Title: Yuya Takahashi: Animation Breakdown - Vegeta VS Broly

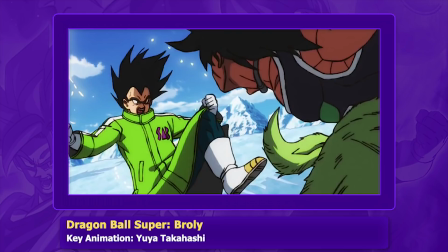The dynamic poses especially aid it, such as this one here,
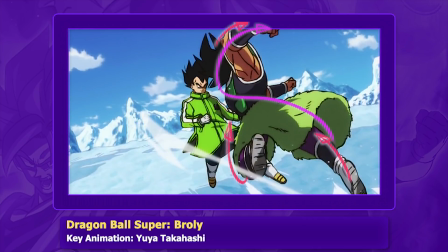with Takahashi breaking the joints to achieve that effect, a technique commonly seen in animation.
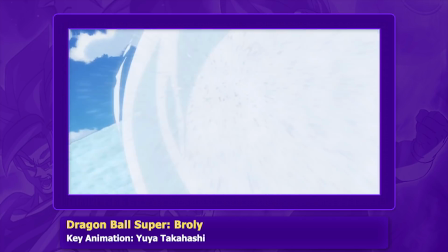Once again, we get more great background animation with interesting camera work. Takahashi tackles the various angles in such an effortless way.
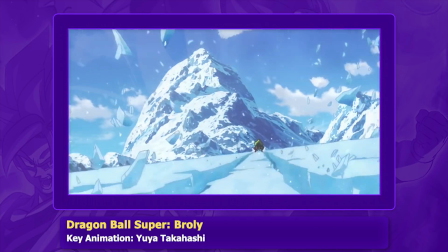I also have to give props to the storyboard.
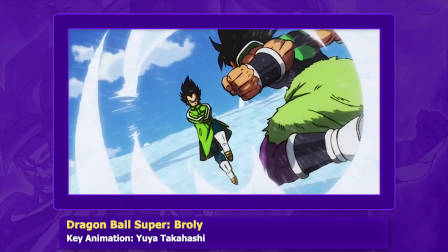The transition from tracking the snow effects and breaking away to the two characters is definitely attention grabbing, with the smooth pan then around Broly.
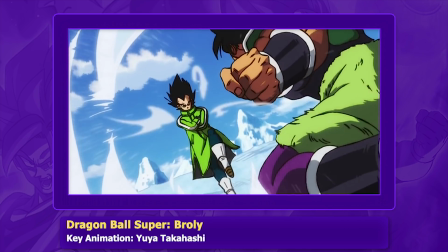Takahashi holds on the key pose, providing again breathing room for the audience to catch what's going on as it builds up into the next hit.
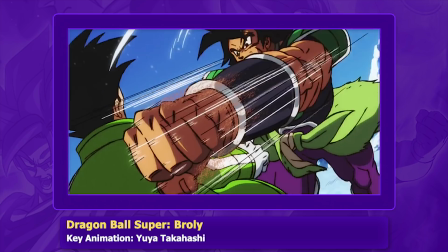Vegeta, however, launches a big kick right into Broly, with that sort of color burn filter applied,
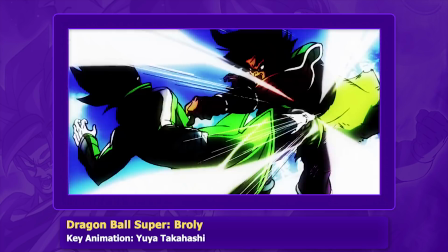which you can see all over the big impacts. The kick feels snappy but also effortless through the contrast of build-up between the two characters' actions,
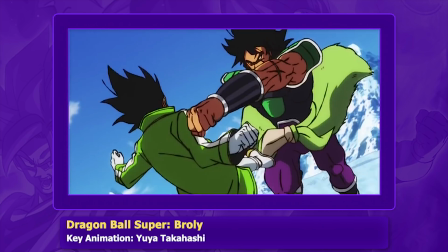with Broly's being rather long and Vegeta's being rather short. Vegeta's relaxed body language also aids in giving that feel.
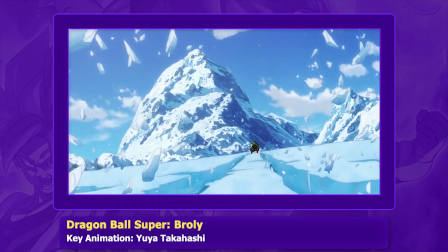The power from the kick is displayed also very well with Broly, with the rapid speed in which he's knocked back, executed through quite wide spacing and being animated on ones, so one new drawing every frame. As Takahashi holds in on Broly, the camera slowly tilts to the left,
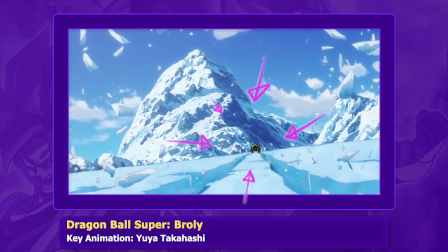lining directly up with the character, giving a more dramatic shot, with the character launching directly at the viewer. Also, the way in which the ice shards are pulled back but then pushed forward to illustrate the push of his aura was a nice touch.
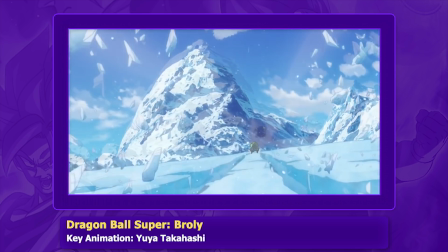The abrupt camera shake as he powers up, and throughout the next cut, with the multiple punches launched at Vegeta,
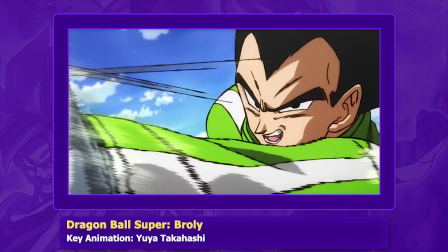as well as the lightning speed to his actions, illustrated through the timing and spacing, gives a monstrous feeling behind them.
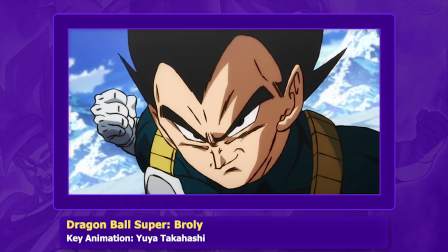There's additionally more great character art of Vegeta, which this scene in general is filled with. The camera then switches out from the first person perspective, with Vegeta launching a direct punch in the face,
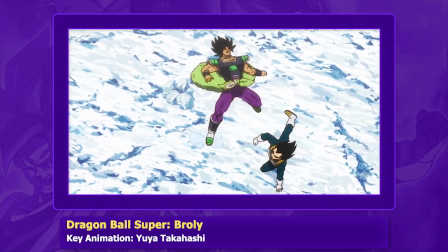before landing a big blow on the stomach, then a smooth spinning kick to finish it off. One thing I'll mention is that it's great how after the big impact,
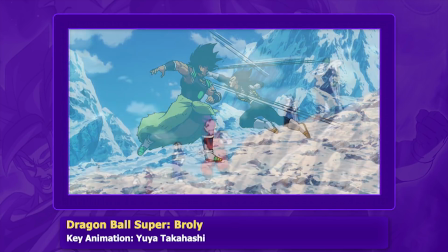instead of the usual formula you might see in Z of character reactions or switching to then some looped animation,
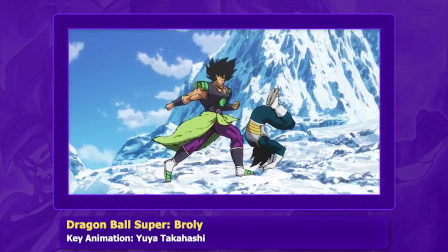it's followed up by interesting choreography with actually a lot of animated movement for both characters.
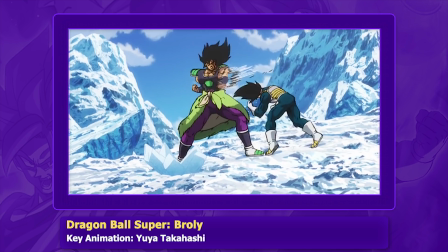There's also great overlapping action with the hair and with Broly's fur pelt. A very loose and natural feeling is communicated.
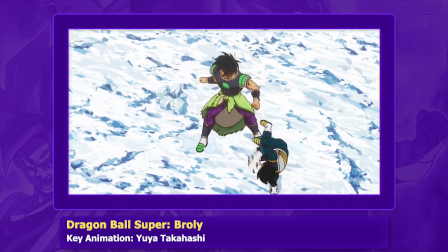With Vegeta's spinning kick, there's again a loose and realistic feel to the movement. Takahashi uses smears for the lower legs and feet, then puts a hold on Vegeta's right leg, with the left sweeping underneath.
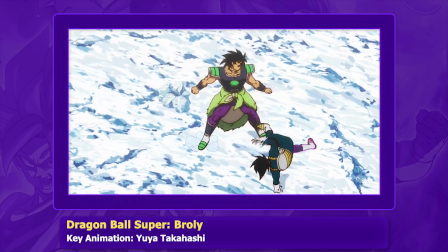The right foot meanwhile is drifting back as he stretches out his left leg. He then blurs out the left, and then the right, as well as it picks up speed.
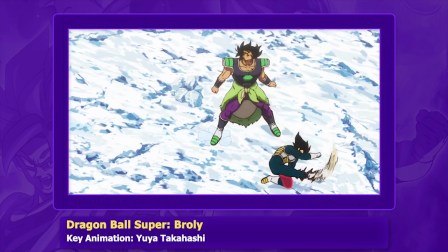His knee is then put on the ground as he completely rotates his body with a solid kick.
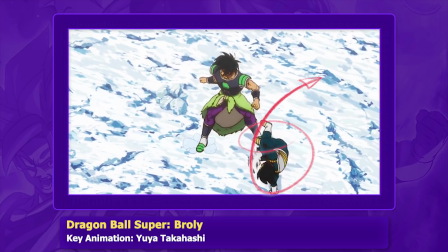The directional energy behind the motion is strong and with a great arc, providing a swift motion to this attack.
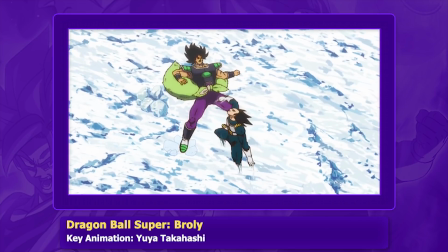To finish it off, he then leaps up. Love the exaggerated pose here.
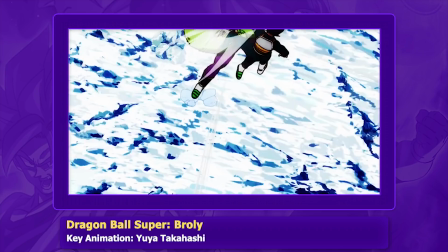Then with the hit, the camera makes a dramatic shift, placing them half outside the frame, adding to the power behind it.
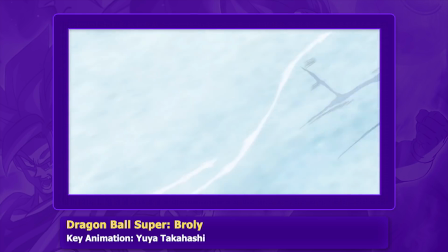Vegeta then launches off after him, speeding over the ice with a couple of hits chucked in before they come back into focus.
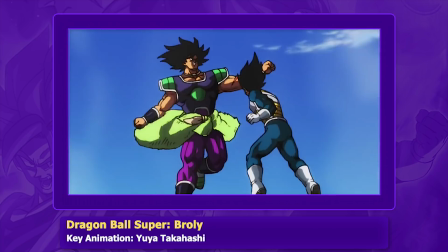And after more hits are exchanged, they slowly drift upwards into the air with the scene ending there.
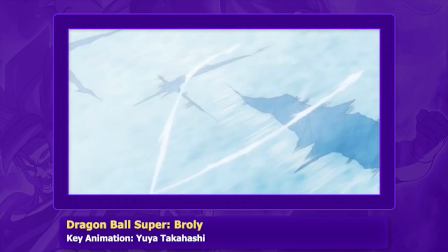Now the background animation over the ice looks incredibly smooth,
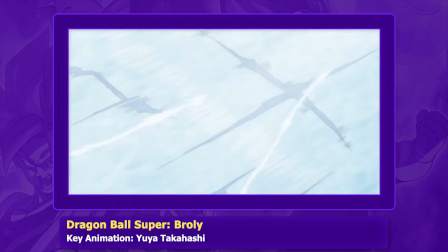the long shot as well really sells the scale of the battle, and again more excellent camera work and snappy hits.
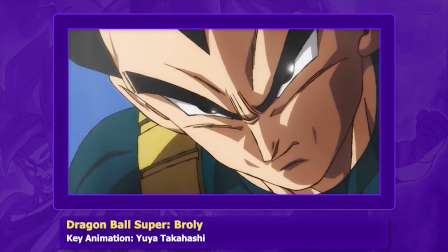However, Broly's launch up to Vegeta is especially dramatic and forceful.
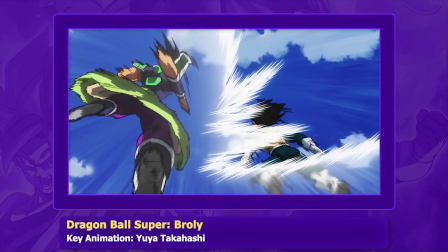This is executed in part through several incredible drawings here with very exaggerated shapes, also having a lot of rhythm to them.
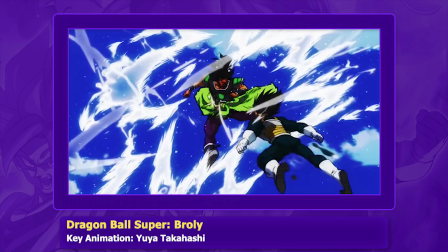Additionally, the impact frames and the multiple pieces of detailed aura effects further achieve this result.
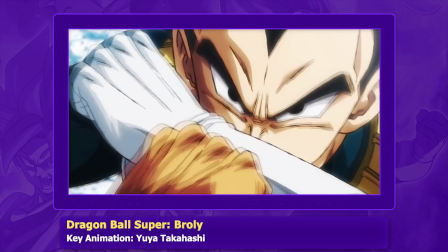Takahashi then begins to add more longer holds with sort of a slow motion effect on hits, with more dramatic close-ups on Vegeta,
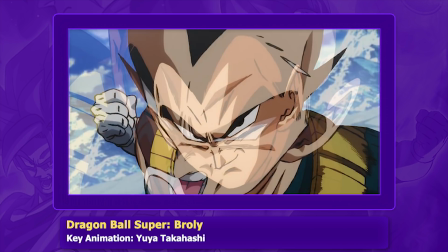with his expressions looking more serious than before, which displays to the audience a rise in the intensity as this battle is gradually beginning to heat up.
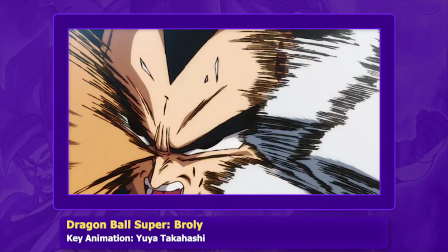And some other minor notes before wrapping up is that I love seeing all the inky smears as Vegeta knocks back Broly's arm,
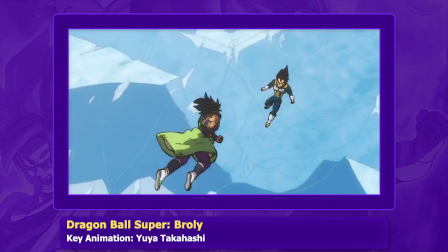and I noticed earlier that when Broly misses Vegeta, Takahashi illustrates several strands of hair coming off.
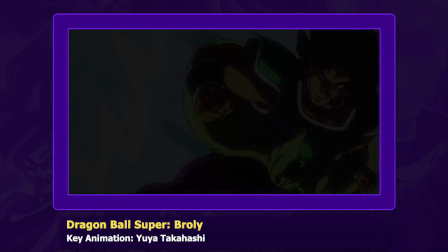Again, a really nice touch. But with that though, brings us to the end. So in summary, Shintani's faith in Takahashi was not misplaced.